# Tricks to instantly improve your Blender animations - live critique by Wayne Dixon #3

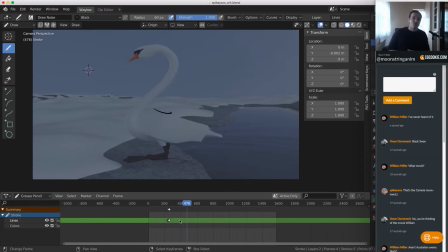7:46 If you watch ducks and you watch swans walk, they're hilarious. So actually, if you can go out and film a live one, you'll have a great afternoon. So that's what I notice here with our walk here. And also, when we're doing body mechanics,
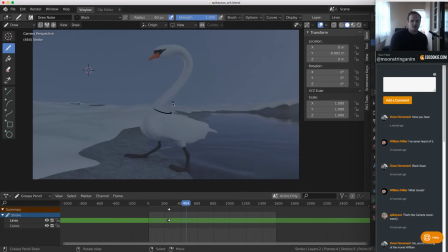8:04 it's the order in which things need to happen. So I can see that this foot is planted on frame, 464, and then this foot lifts up on 465. See? So there's no actual transfer of this body weight.
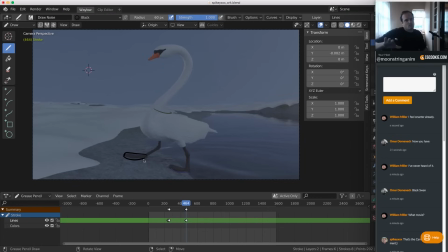8:23 So when the foot gets planted, the weight has to go across before the other foot can lift off. So that will all happen with the twist of the body. Right, so look at the way that the transferring of the weight.
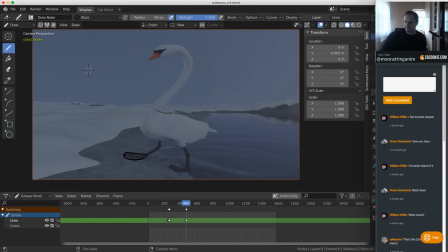8:38 Actually, this is a bit dark. Let me see if I can raise up. This might be just off. You can't see what I'm doing. But let's go to my edit mode for my camera. Select my camera, and I'm trying to make it more visible.
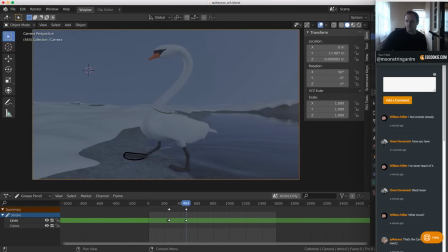8:57 So let's go to object mode. Aha. There we go.
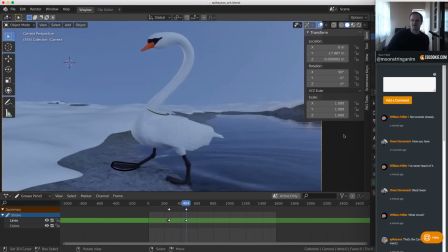9:03 So now you should be able to see a little bit better. Just had the opacity down to 50%. All right, let's jump back to my stroke and do some drawings. Draw mode. Yeah, so the thing is, when the foot's planted, then the body mass,
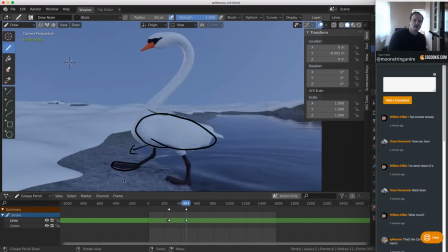9:17 all right, this thing here needs to come over to that side before the foot can lift off. And also, as it's lifting off, leave the toe, right, and raise the heel. So that way, try and get it on camera. Let's try and go down there.
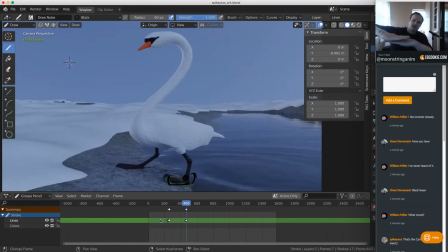9:35 So it is like peeling off the ground like that, rather than, a lot of beginner animators, they do walk cycles of anything like ducks, swans, giraffes, unicorns,
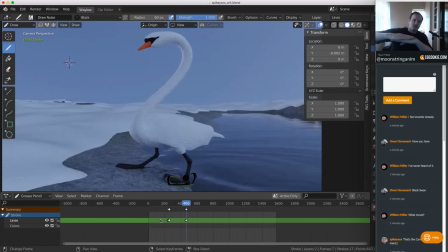9:50 humans, everybody who does a walk cycle, the foot will just, like if that's my leg, it would just lift off like that. And to me, that says beginner, you know. But if you roll onto the toe, and the webbed feet are really, really bendy, so you'll just, if you do that and then roll off, it's going to look like 10,000 times better.
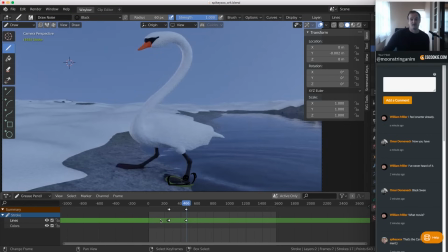10:09 Don't quote me on my maths there, but it's going to look a lot better. So that's what I would focus on.
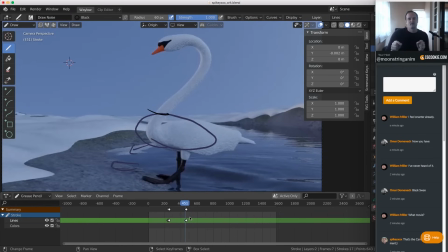10:14 It looks like you've rigged and animated this yourself. So I would also have a look at the head. Where's my pen? I would have a look at the head and try and keep that in IK to the world.
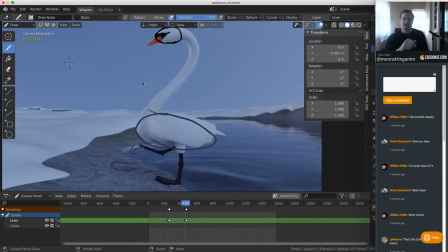10:28 So when he's walking and he's waddling around, you don't want the head to move with the body, right? You want the head to kind of stay still. So he's going to be doing walk. Actually, I'm going to make these bigger. You guys need to see this. I can't believe I'm doing this on a stream. So he's walking, his head's going to stay straight, but his foot gets planted, his body weight comes off over that foot, it rolls off and then plants down to the other side. So hopefully that has made it a little bit clearer to see what I'm talking about.
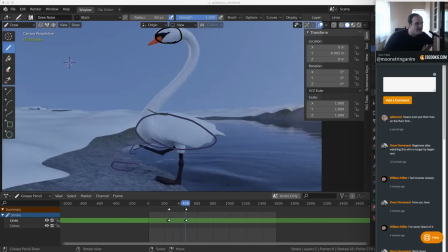11:07 Swans even put their toes on the floor first. Oh, so it sounds like you've actually looked at some reference of a swan walking.
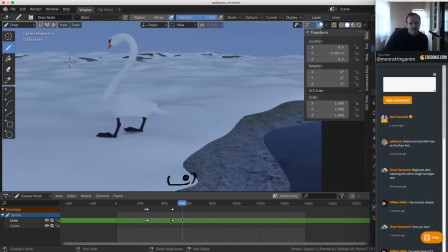11:18 Yeah, so that's good. So yeah, maybe, yeah, so the weight here, why did it jump there?
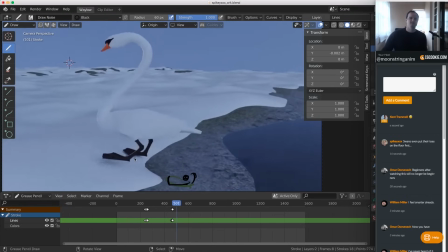11:27 So each of these steps feels weightless. And even if you're watching the body, so let's go from this frame here, right? I'm just going to mark the center of the body on this frame, right?
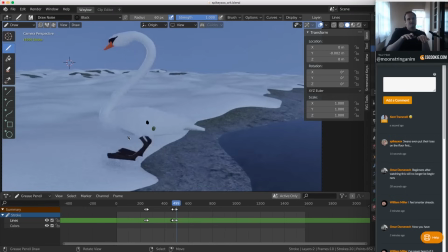11:41 This is our extreme. So if you think about it in 3D space, that's where it's going over to the right, even though I'm leaning left in the camera there, and it's changing direction.